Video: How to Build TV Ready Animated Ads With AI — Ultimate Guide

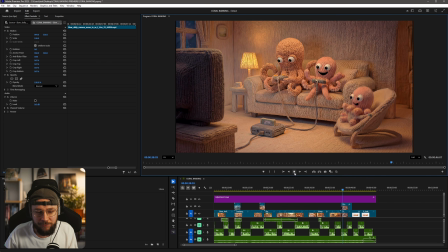1724s
His tentacles are knotted, and now he's able to go and just have a fun time with his kids.
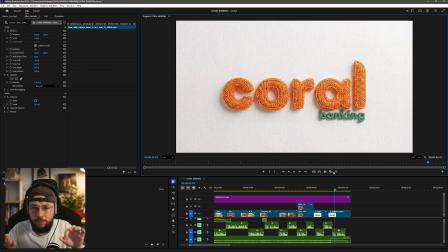1731s
Again, we have this really nice generation where the fish kind of comes out of the A, the logo, and swims across the screen.
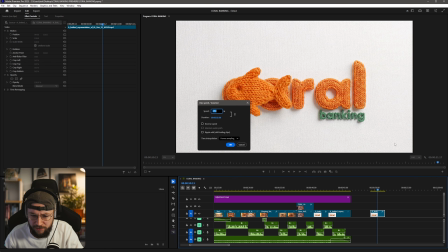1738s
If I just drag this out here, I think that I ended up speeding this up. Yeah, I ended up speeding this up loads.
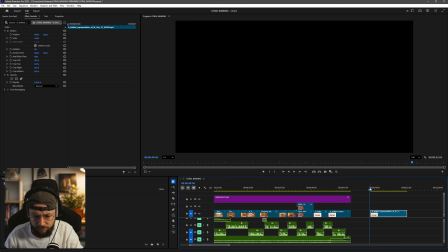1745s
250% this. So let me put this back to its normal speed and show you guys what it was like. So very kind of like drawn out and labored.
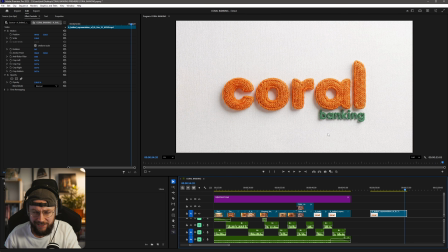1752s
If we think about what this is like essential branding for Coral Banking, right? So we don't really want that logo covered up by this knitted fish for ages. And also, again, it just feels a little bit like awkward. So what we ended up doing was speeding up that first half and then by
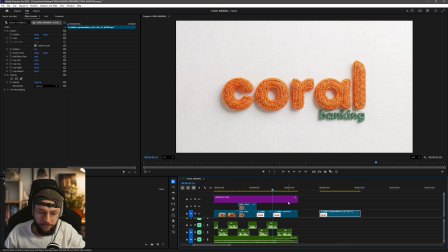1771s
the time the fish has exited the left of the frame, it just turns into a frame hold.
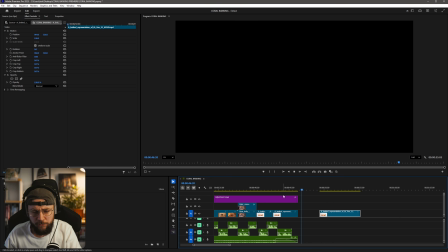1775s
This is just a still frame at this point. And without the VO, again, it kind of feels a little bit awkward.
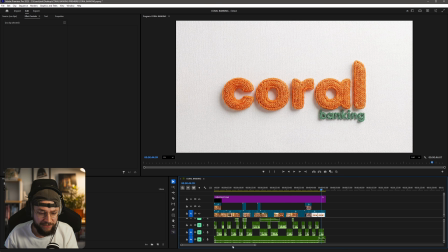1780s
But once we have the VO in there, it all just kind of feels really nice. So I added just a couple of extra bits of audio.
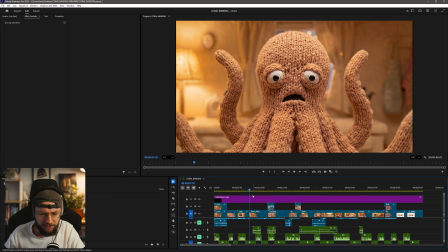1788s
We'll run through this. So first,
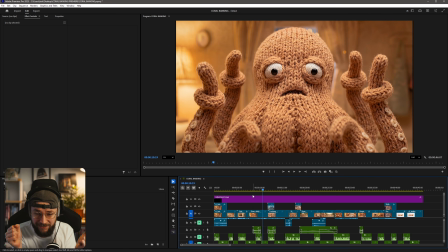1792s
we have that rope tightening sound effect to really sell that idea that his tentacles are getting knotted and make it seem like a little bit painful and uncomfortable.
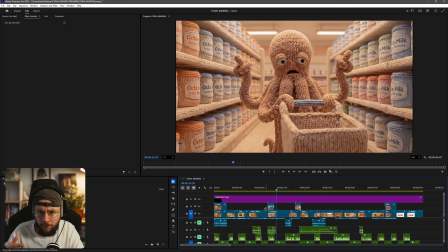1800s
Then with the exterior shot of the supermarket, we have that kind of underwater classic sound.
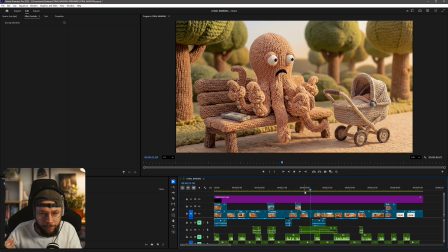1807s
And then when we get to the park, we have like birds singing. So it's pretty simple, really.
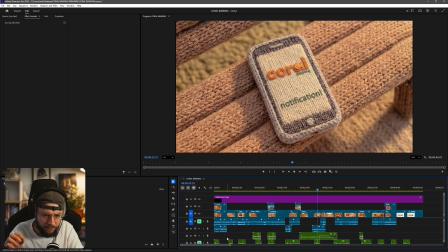1812s
This really nicely fades out because we also have that kind of notification sound as well for the phone.
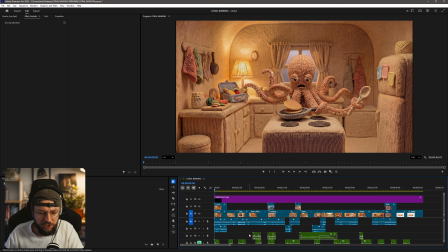1819s
What I'll do as well is I'll just go ahead and unmute these tracks so we can just listen to the edit without the VO or the music.
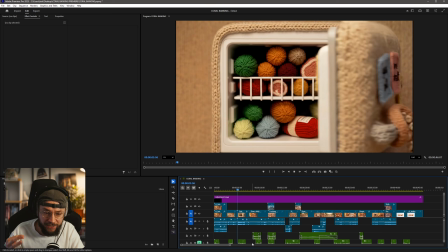1826s
So of course, all of the audio that you're hearing now was generated natively within VO 3.1.
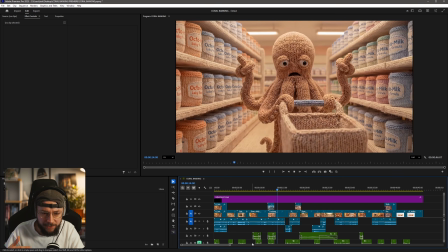1833s
We added that so you can kind of work on top of the audio that you're getting from video models to kind of amplify certain things when you think it's needed.
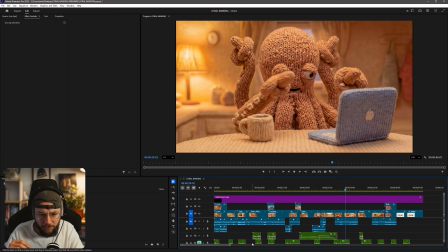1841s
Kind of selling the atmosphere there with those kind of birds singing. Nice sound effect of sipping, again, natively generated within VO 3.1. And again, we've reused that same kind of rope tightening sound effect to show that he's kind of being eased at this point.
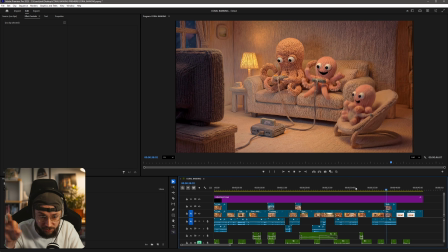1858s
That's really nice as well. Once again, natively generated, the kind of pen scratching out the post-its, and then the sound of the video games playing.
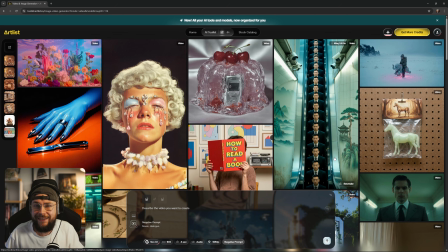1866s
Really nice. So there you have it, guys. We have now explored the entire process for how I created this animated ad. If you do have any questions at all, be sure to drop them down below in the comment section. I'll reply to as many as I possibly can.
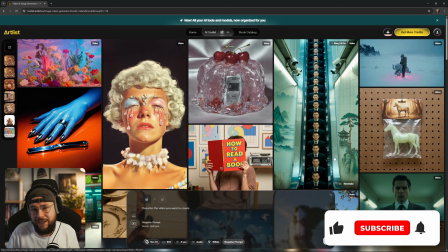1881s
If you have enjoyed today's content, make sure to whack a like on there for me. If you're new, consider subscribing and of course, ring that bell notification icon so you never miss any future content.
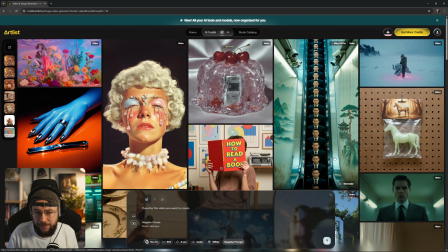1890s
I think now it's time to check out the finished animated ad. Thanks so much for watching, guys.
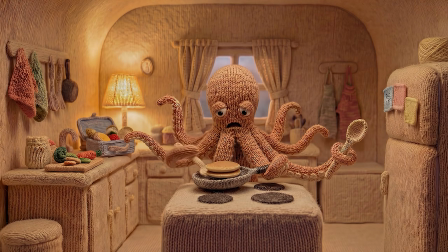1895s
I'll catch you in the next one.
Some mornings are less of a to-do list and more of a tide.
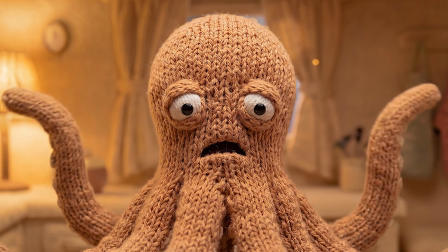1903s Just as you get a grip, something else drifts in, and suddenly you're tied up,
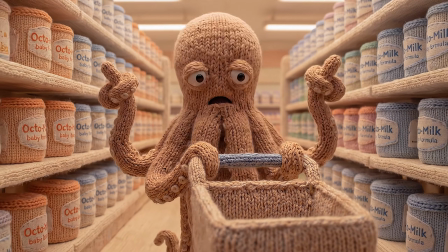1910s clinging to bills, dragged down by subscriptions, and trying not to drop what matters.
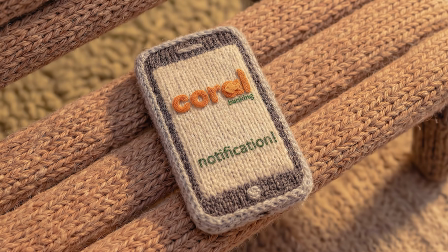1917s So here's a better way to turn the tide. With Coral Banking, you can set money aside for the little ones,
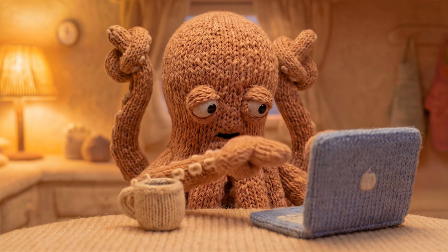1924s track bills and subscriptions as they drift in, and see where it's all going.
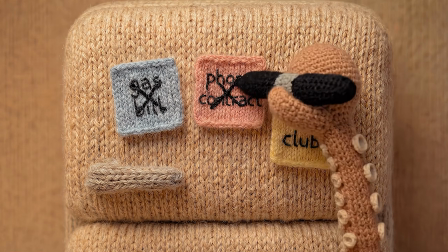1930s Clear as open water. Less scrambling, fewer surprises, more of you where you're needed.
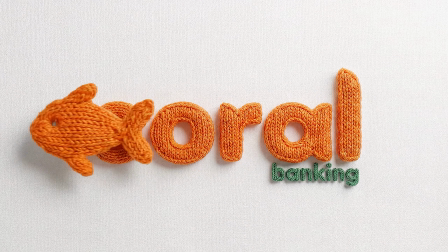1938s Coral Banking, for the grown-up stuff and the growing up stuff.